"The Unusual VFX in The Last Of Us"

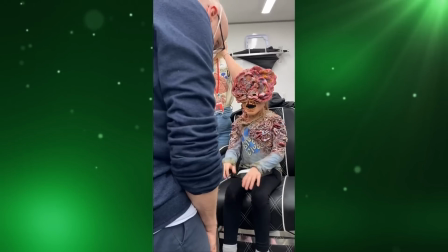4:07 So she also had to be a digital recreation.
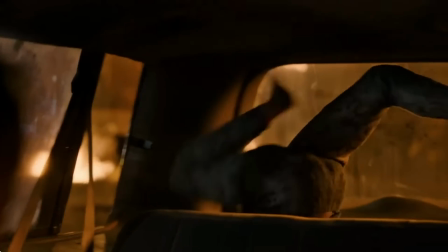4:10 Initially, they were only going to do a head replacement, but they soon realized that it was difficult to tell whether she was a child or just a small adult,
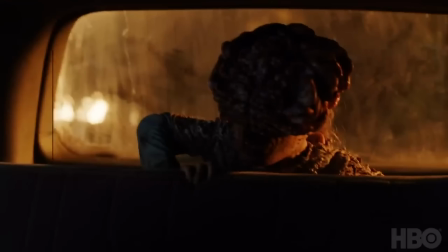4:17 so in order to sell the fact that she was indeed just a child, they replaced the whole body, adjusted her proportions, and added the pigtail.
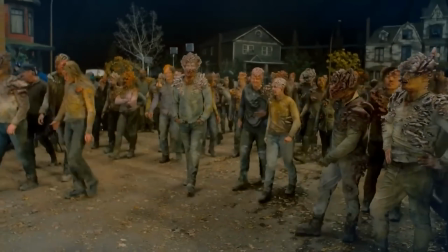4:28 The actors playing the clickers that erupted from the hole may have been close to 60, but they still weren't enough to create the horde effect that they were looking for.
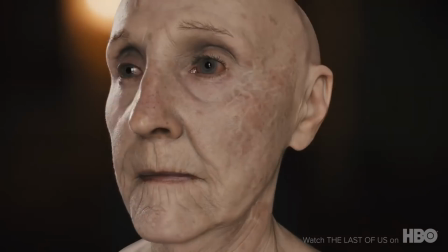4:37 So they scanned one and built a digital asset that they could make different variations of, all based on a real thing.
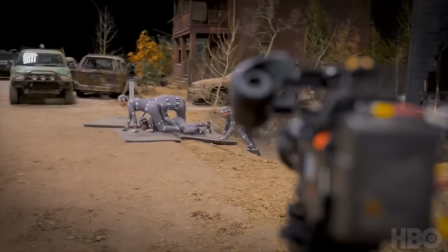4:45 They used motion capture for the crowd motion, but the horde of infected ended up being a mixture of live action,
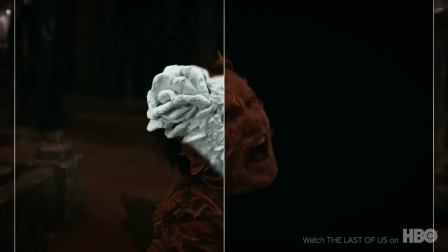4:51 animation, keyframing, motion editing, and simulation from Weta's crowd simulation tool, Massive.
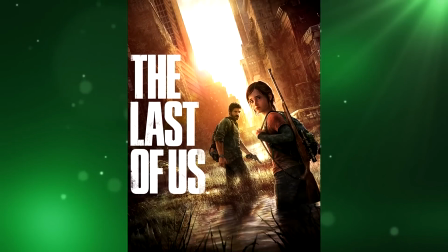4:57 Series that are based on well-known franchises, books, or video games are generally made in order to cash in on their already existent fan base.
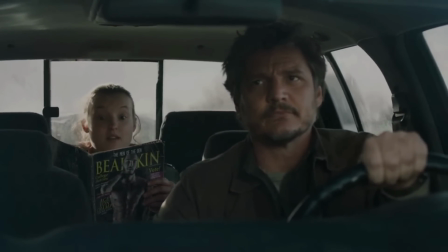5:06 But series like The Last of Us are successful, not because they are made for the fans,
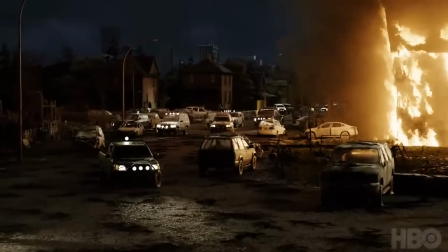5:11 but because they are made by fans who aren't afraid to adjust or modify whatever they have to in order to better tell the story.